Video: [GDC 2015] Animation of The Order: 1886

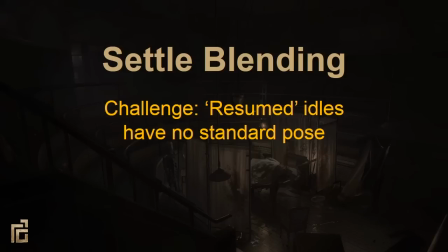Since our Idols can resume playing from any point, we couldn't just end on a pose that matched the idle because there was no standard idle pose anymore. To fix this, we created settle blends. Here's an example involving run-stop animations.
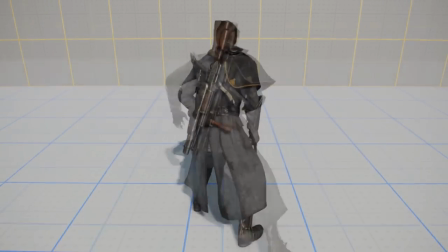After a short action portion where the feet plant, the settle is a long cross-blend between the run-stop and the idle animation.
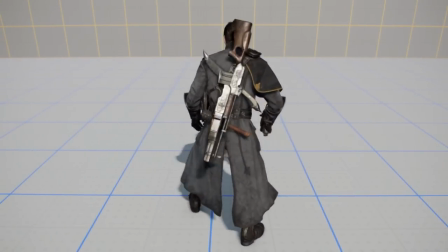This makes it very difficult to tell where one animation ends and the other begins.
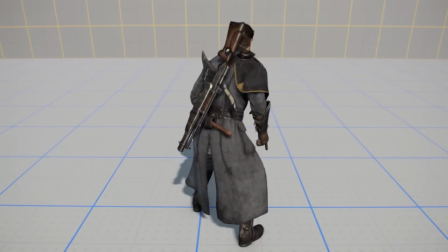We tried anything from a half a second to three seconds, but we found that the sweet spot for settle blends is about one second long.
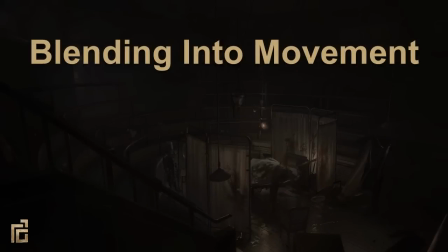Next, we tackle blending into movement. movement. In reality, beginning to run requires complex and recognizable body mechanics. Mocap gave us believable motion, but blending into movement was the tricky part. In previous games, we matched the end frame of the move start animation with the first frame of the move cycle.
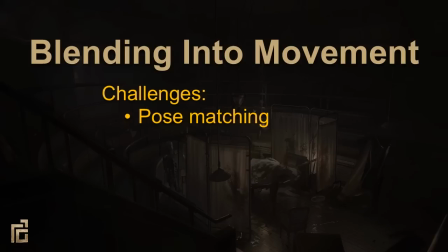This isn't very scalable when you have hundreds of move start animations. And even if all the poses match, the movement of all the body parts won't, without a huge amount of cleanup. up. Lastly, move starts are usually too short. Games expedite them to get the characters into move cycles as fast as possible.
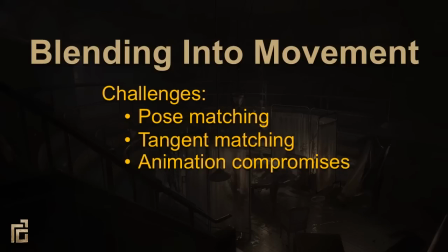This detracts from the believability because the weight shift required to start moving tends to last more than a few steps. The solution to all of these issues is phase blending. So what are phases?
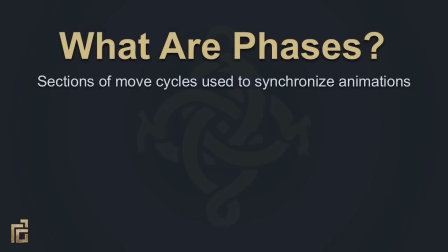They're designated sections of move cycles which are used to synchronize animations, regardless of move speed, animation timing, direction of movement, or number of cycles. Animators tag each animation, identifying which phases fall on which frames.
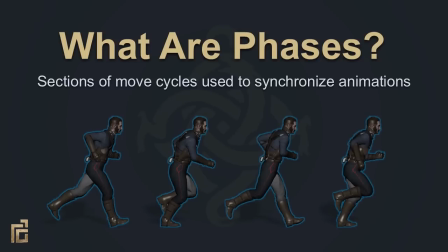The engine then reads these tags and blends animations together using a phase clock, which progressively averages the phases of all the animations playing.
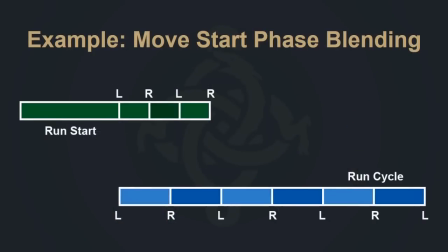Here's an example of how phase blending allows us to transition seamlessly between a move start and a move cycle. Halfway through a move start animation, phases are detected and matched with a similar phase in the cycle. There are four phases in this run start, so the system finds the first four phases in the run cycle to match.
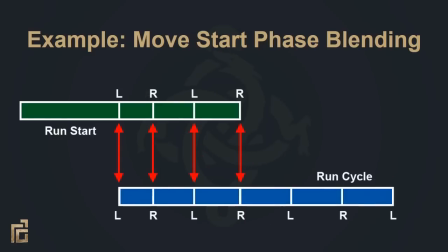Then the playback speed of both animations is progressively adjusted so the phases line up. And here's the result.
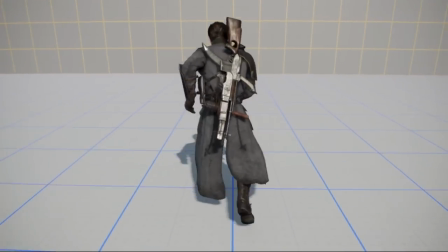Because the blend is happening over many frames and is masked by the movement of both animations, it's almost impossible to tell where one ends and the other begins.
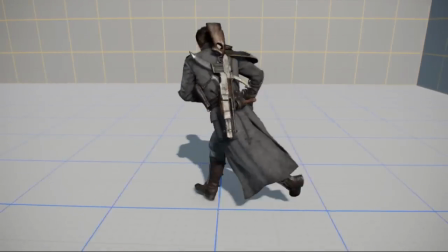Phases also allowed us to blend between a run start and a walk cycle, or a walk start and a run cycle.
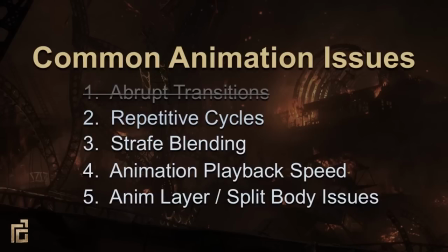So now that we have solutions to blending and transitions, let's go back to our common animation issues and talk about repetitive cycles. We've already solved the repetition problem when it comes to idle animations by extending the animation length, so let's talk about how repetition relates to move cycles.
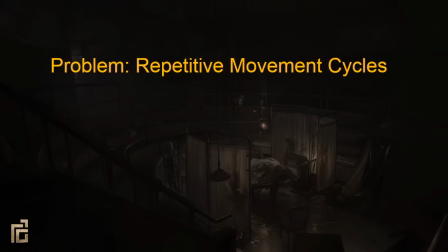Traditionally, navigation animations are a single cycle, two steps. This requires the animation to be extremely uniform, with minimal nuance, and also removes the ability to have any acting in the performance.
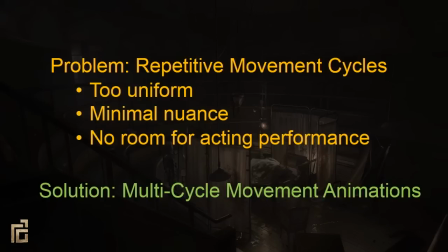To solve this, we created multi-cycle movement animations and used phase blending to keep them in sync regardless of the number of cycles of each animation.
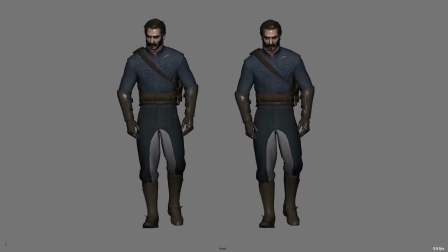On the left we have a multi-cycle animation. On the right we have the same animation reduced to a single cycle. At first the two look very similar, but after watching the animation on the right loop over and over, you start to notice a robotic, repetitive quality to it. No matter how hard you try, each step you take will land in a slightly different place at a slightly different timing, and the body will naturally make subtle weight shifts to keep you moving in a straight line.
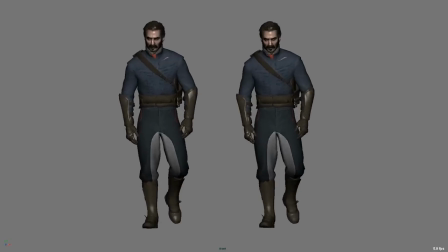We found that three to five cycles was the sweet spot, giving us a variety of movement necessary to keep the animation from feeling repetitive.
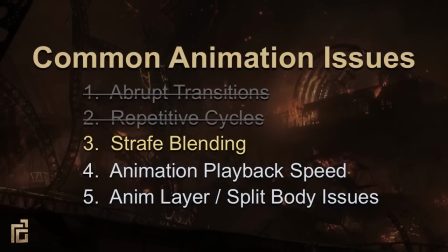Now let's talk about strafe blending.
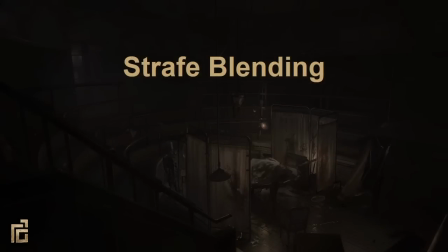Since the order's movement system is based on strafing, we created animations for several movement directions, which are synced up using phase blending.
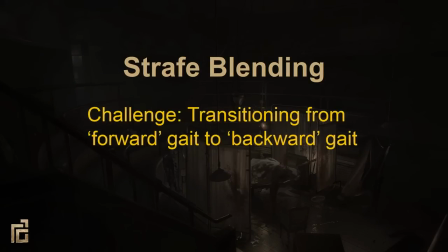This presented another challenge. How do we switch from forward type movement to backward type movement?
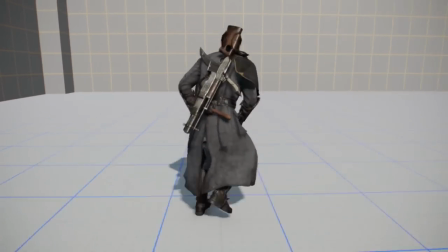In our original system, we used four directional animations for strafing. Forward, back, left, and right.
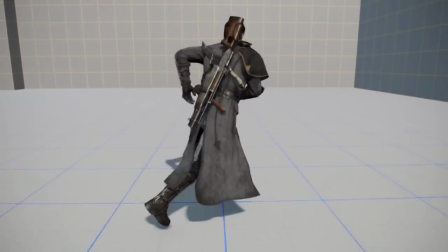Since left and right were technically forward type movement, blending between them and backwards resulted in sliding and the legs passing through each other.
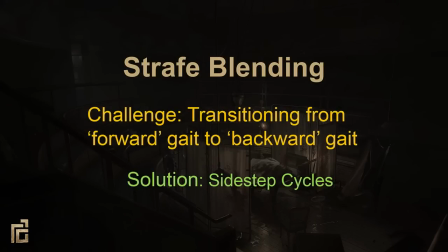To solve this, we added sidestep type movements, which blend correctly between forward and backward type movement. movement.
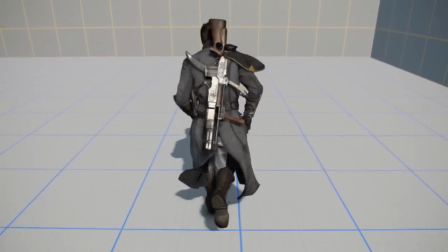Because humans favor forward type movement, we limited backwards to straight back.
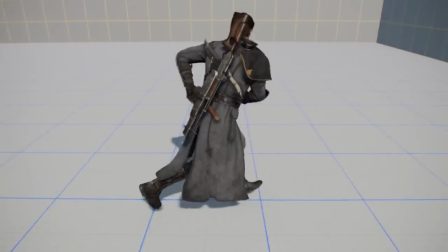Because of this, we chose 135 degrees to the left and the right as our side step angles for normal movement.
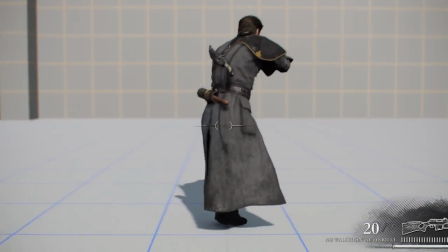While aiming weapons, the body is naturally turned to the right and less biased towards forward type movement,
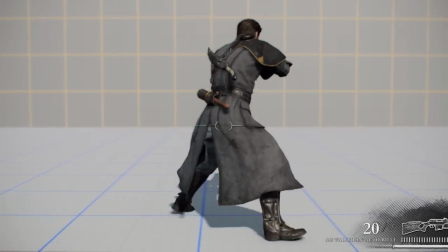so we chose 45 degrees to the left and 135 degrees to the right as our side step angles for aiming.
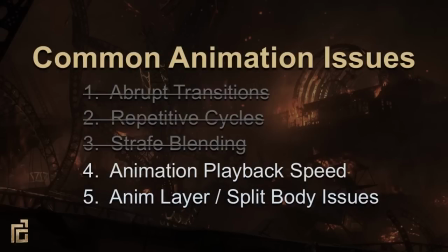Next, let's talk about issues with animation playback speed.
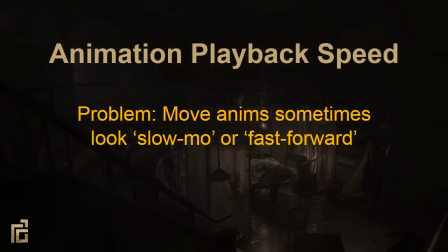In the past, we were limited to discrete movement types like walk and run, which were sped up or slowed down to match the player's stick deflection. This leads to unnatural movement that looks either slow-mo or fast-forward. To fix this, we simply added more speed increments.
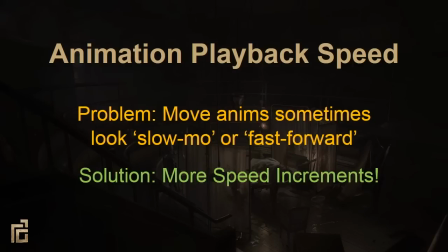We used phase blending to synchronize all of these movements and play the appropriate ones based on stick deflection.
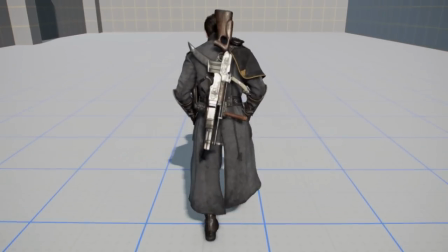We have four standard move speeds, slow walk, walk, jog, and run.
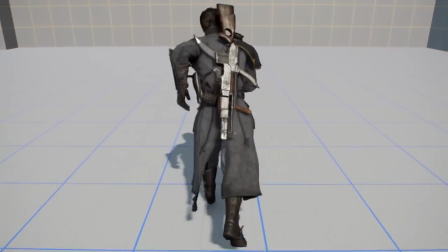The result is sensitive player controls with believable character movement. Moving on to animation layer and split body issues.
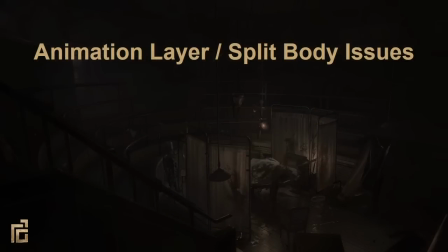Animation layers aren't a new concept. They have a lot of great uses in games, but also some pitfalls. There are two ways of using animation layers on a joint, additive or replace. Additive layers add animation data together, which is useful when you want to retain motion but change a pose.
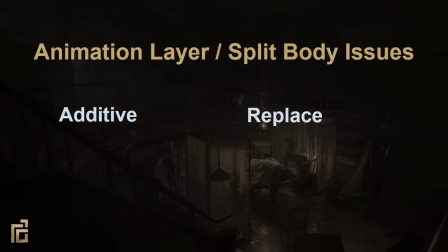Replace layers ignore all the animation data beneath them. This is useful when you want to overwrite the motion of other layers completely. In the order, we use animation layers for things like aim offsets and weapon hand grips, among other things.
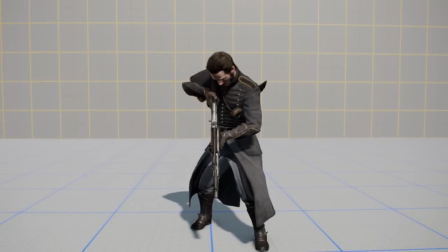Here's an example of how you use upper body additive animation layers to aim in any direction while retaining the full body motion of the aim idle.
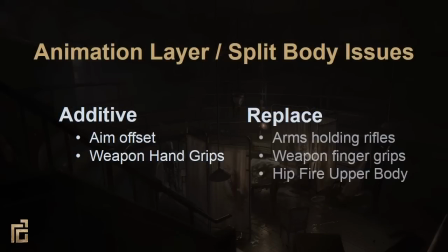We use replace layers for things like arms holding rifles during base navigation, animation, finger grips to match each individual weapon, and hipfire to replace the upper body during base nav.
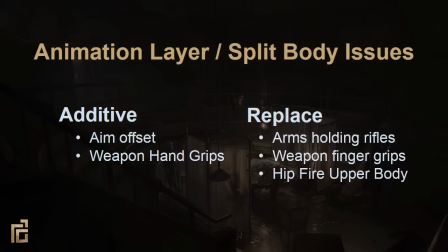Hipfire and aim animation layers presented us with the biggest challenges. Split body is a feature where you play a different animation on the top and bottom halves of the body. This is extremely useful, but often results in the upper and lower halves of the body feeling disconnected.
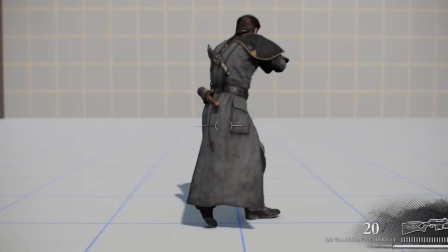Because of this, we opted for full body aim strafe animations to keep the body feeling cohesive.
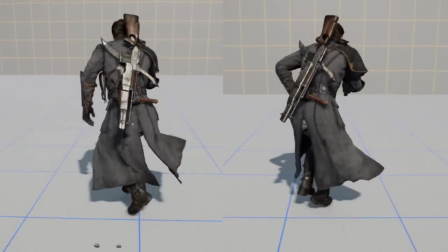For Hipfire, we couldn't use full body animations without duplicating our entire movement library, so that wasn't an option.
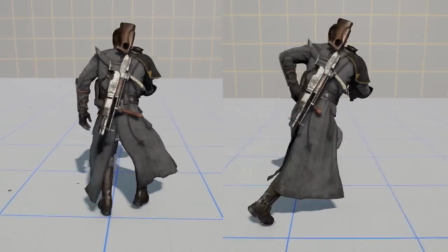We also couldn't simply replace the upper body with a static pose, because as you can see on the left, that looks really bad.
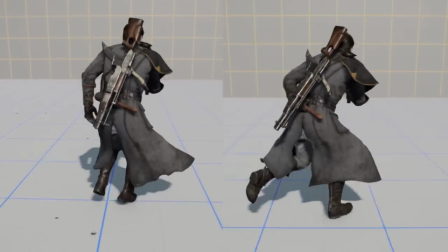Instead, we replaced the upper body animation and used phases to sync the upper and lower body layers together.
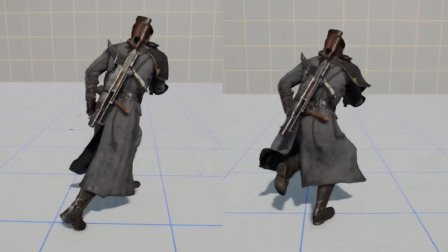This gave us a natural look in every movement direction with only one upper body additive animation.
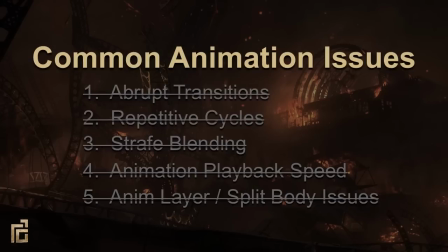That covers the five main animation issues, but let's add a bonus feature. Pivots are what we call animations that quickly transfer from one movement direction to another. When a real person changes direction, they have to drop their weight down and plant their feet in a way that diverts all of their momentum in a new direction.
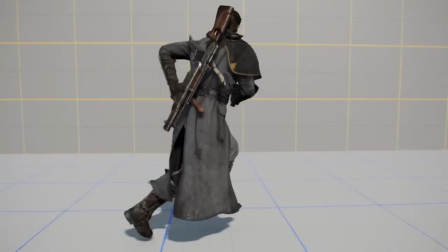Creating the animations wasn't too difficult aside from tuning them aggressively to make them feel more responsive,
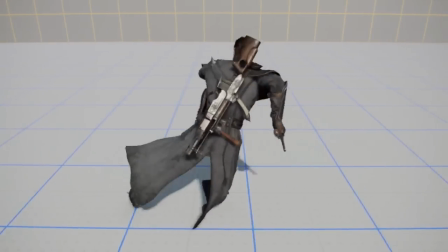but finding the right numbers to trigger pivots proved to be much more challenging, and there's still some room for improvement.
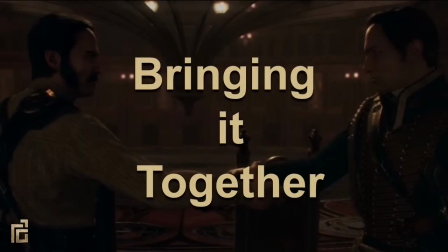We talked a bunch about how we made cinematics feel real and the things we did to make gameplay motion feel real But now let's talk about how we tried to blend the two to make the entire game a filmic experience
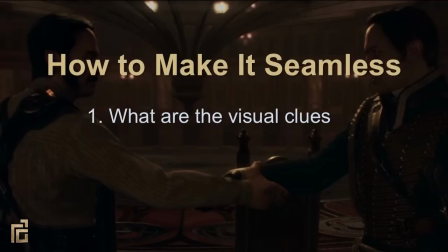First we tried to identify some of the obvious visual clues that you can tell gameplay from cinematics
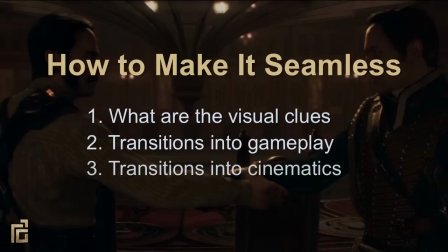We'll talk about transitioning between cinematics and gameplay Then we'll talk about gameplay into cinematics and finally how we try to keep a consistent style between the two
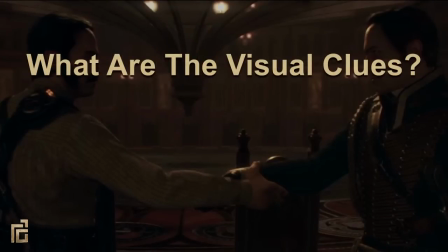So what are some of these visual clues? Pre-rendered scenes, even rendered in the game engine, become apparent due to compression artifacts. So one of the big selling points for us was that everything had to be real-time.